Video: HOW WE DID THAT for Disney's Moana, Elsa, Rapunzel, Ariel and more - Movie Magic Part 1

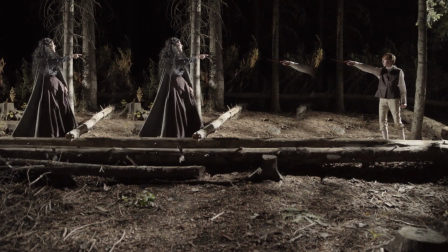0s
When making movies, there's a lot of visual and practical effects.
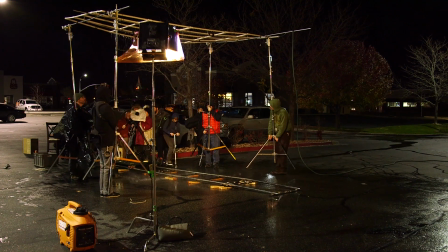3s
In this video, we're going to show you some practical effects and some cheats we've used in working with lemons.
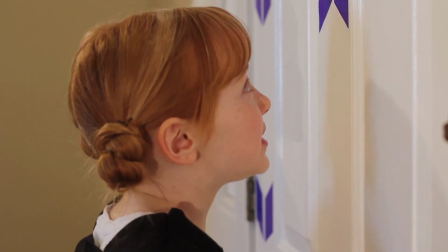9s
Our first video, Do You Want to Build a Snowman, we spent $5 on laminate paper.
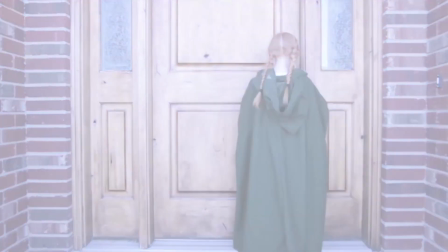15s
We filmed Do You Want to Build a Snowman in March, so there was no snow. So we used snow from the freezer.
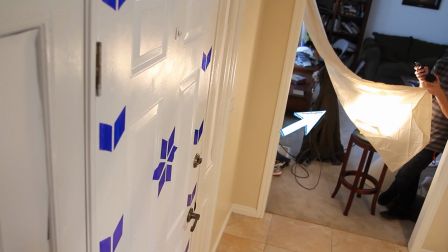22s
For lighting, we just used industrial lights with curtains. Also right here you can see the laminate paper sticking to Ari.
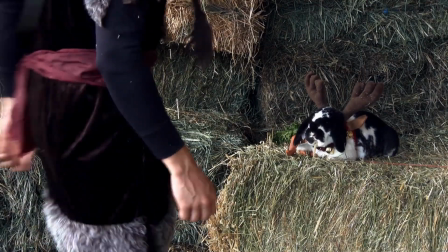31s
With reindeers are better than people, we actually didn't have a reindeer. That you see is a bunny dressed up as a reindeer.
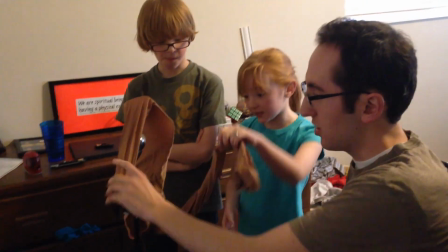40s
Spoiler, I know. For the first few projects we did, we used a rock band mic with nylon tights around a hanger as a pop filter.
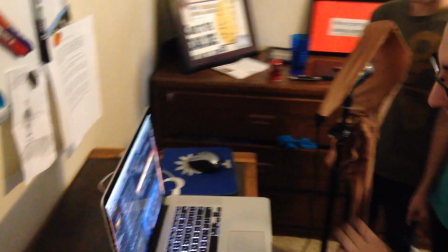49s
Also we used GarageBand to record our music. Hence the saying, when life gives you lemons, we make movies.
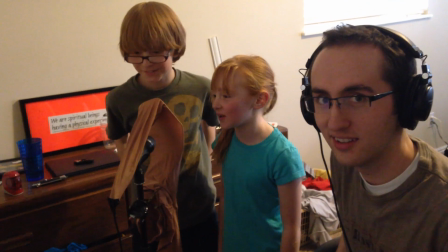55s
We simply use whatever we have available to us. Let's also take a moment and adore little Anson and Mia.
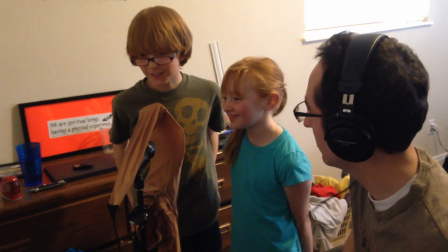62s I was thinking the same thing. Cause I've been searching my whole life.
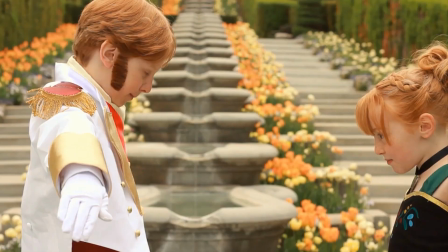67s
In Love is an Open Door, Anson's sideburns are made out of Ari's hair.
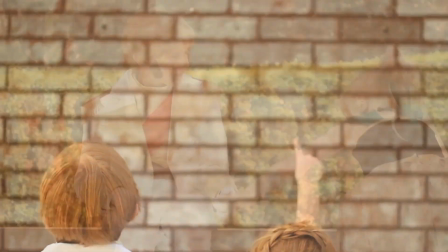73s
Pretty gross, right? We cheated this shot to make it look like they're on a high wall, but it's actually quite low.
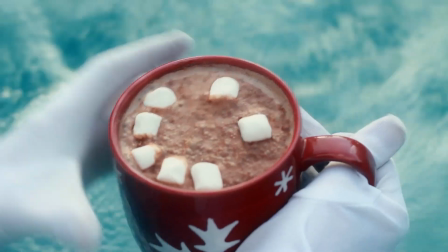84s
I did get into the hot tub with my suit, but I was wearing swim trunks.
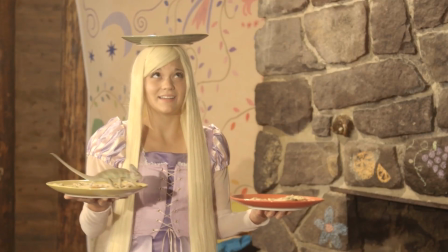90s
The cabin we used in When Will My Life Begin, we used in Ilvermorny and My Shot.
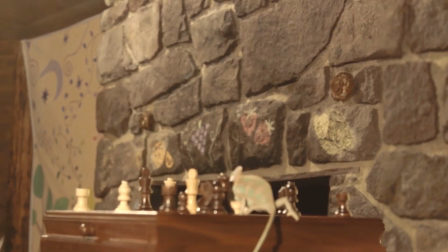96s
We hang paintings over the windows so you wouldn't be able to see the trees on the ground level.
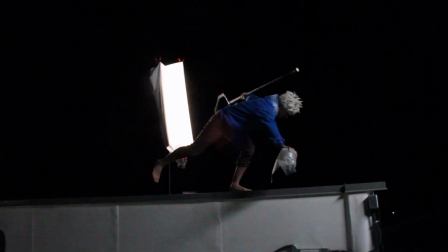104s
Find a Way has a lot of visual effects. There are a few practical effects. This shot is a combination of visual and practical effects.
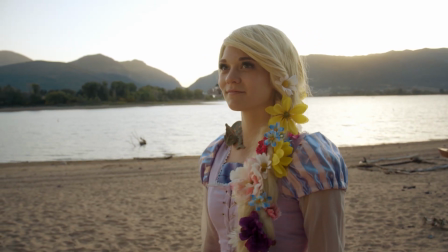113s
In filmmaking, you're always cheating shots. This shot's from day 1, and that shot is from day 2.
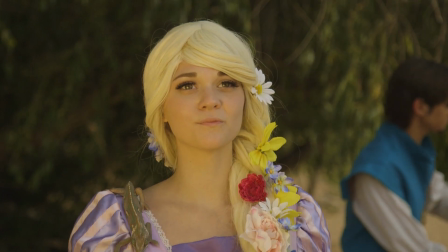120s
He's actually not petting a horse right now.
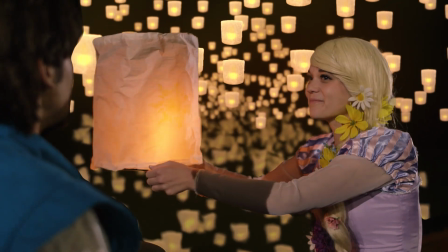125s
This shot is done practically and visually. These lanterns only last for about 15 minutes,
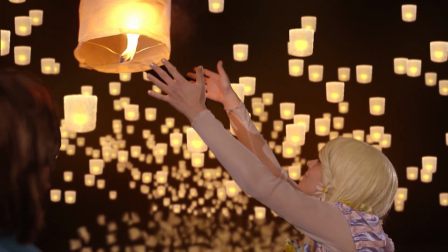132s
so we decided it would be unrealistic to add 40 real lanterns in the background.
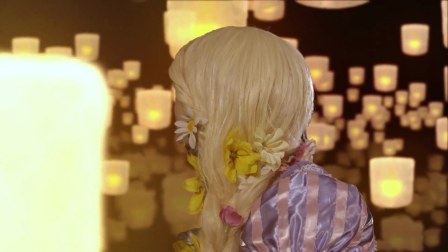139s
So we did it digitally.
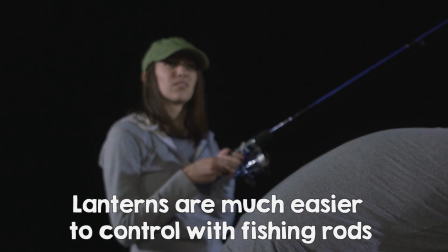142s
Fishing rods are also very useful to have control over your practical effects.
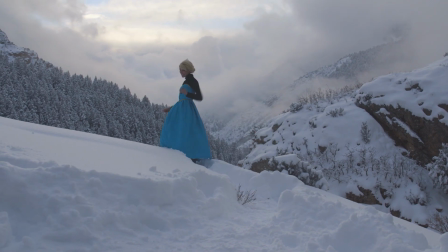150s
Also, sometimes we let Camry wear snow pants and boots when it is freezing.
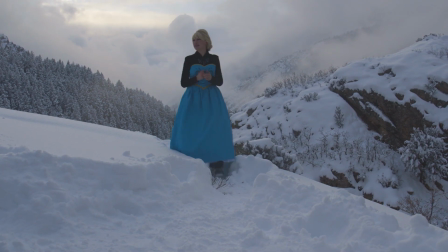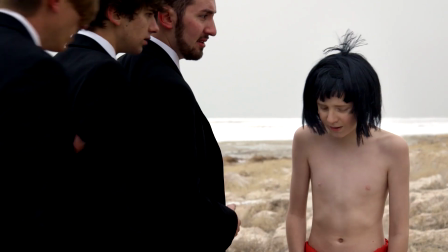163s
Or allowing Anson to wear pants in this shot. But you didn't notice.
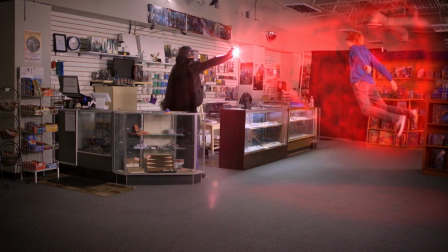169s
See? In Owen Riley and the Amulet of Destiny, there were a lot of practical and visual effects in it.
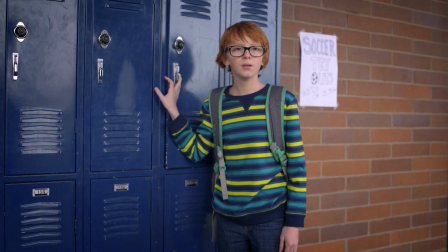178s
Like in this scene, this is actually outside of the game store. We just put lockers up on this brick wall.
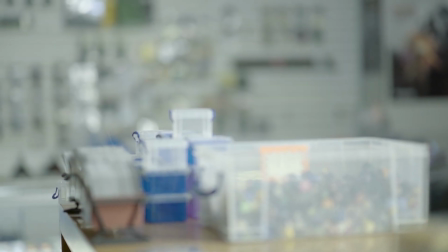186s
Visual effects always look better when you do it practically combined visually.
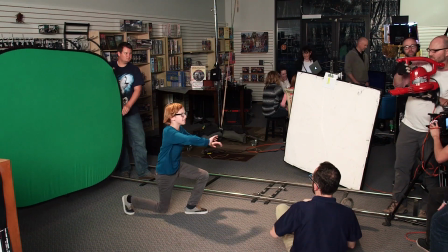192s
A leaf blower does wonders when you're trying to sell some strong magic winds.
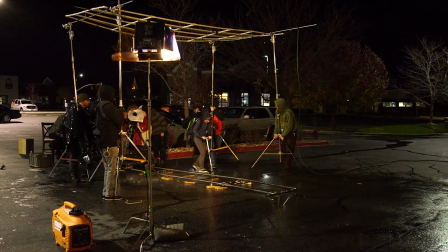198s
This is a rainmaker made out of PVC pipe, plugged into a hose.
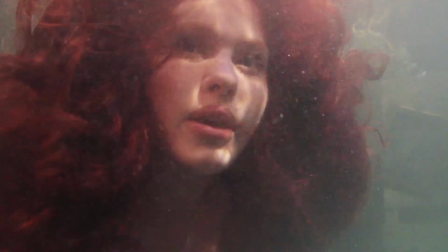204s
Filming underwater is very difficult, but it looks way cooler than doing it on a green screen.
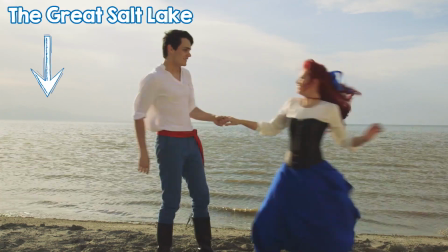212s
We also shot at the Salt Lake. Not quite the ocean, but much cheaper than flying to California.
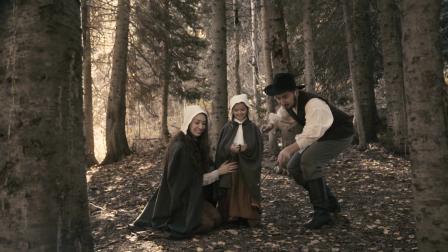220s
During this scene, the leaf is practical. Then later in post, we take out the string.
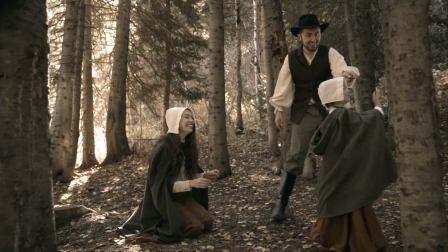225s But tragedy struck when I was 5.
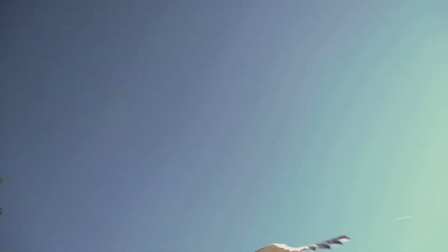229s
In this shot, we use stock footage of an owl, digitally put the letter in, then have a real letter attached to a fishing rod.
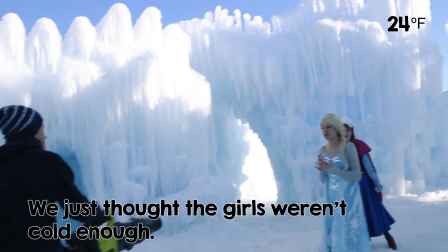237s
Once again, the leaf blower, helping to sell a blizzard in First Time Reprise.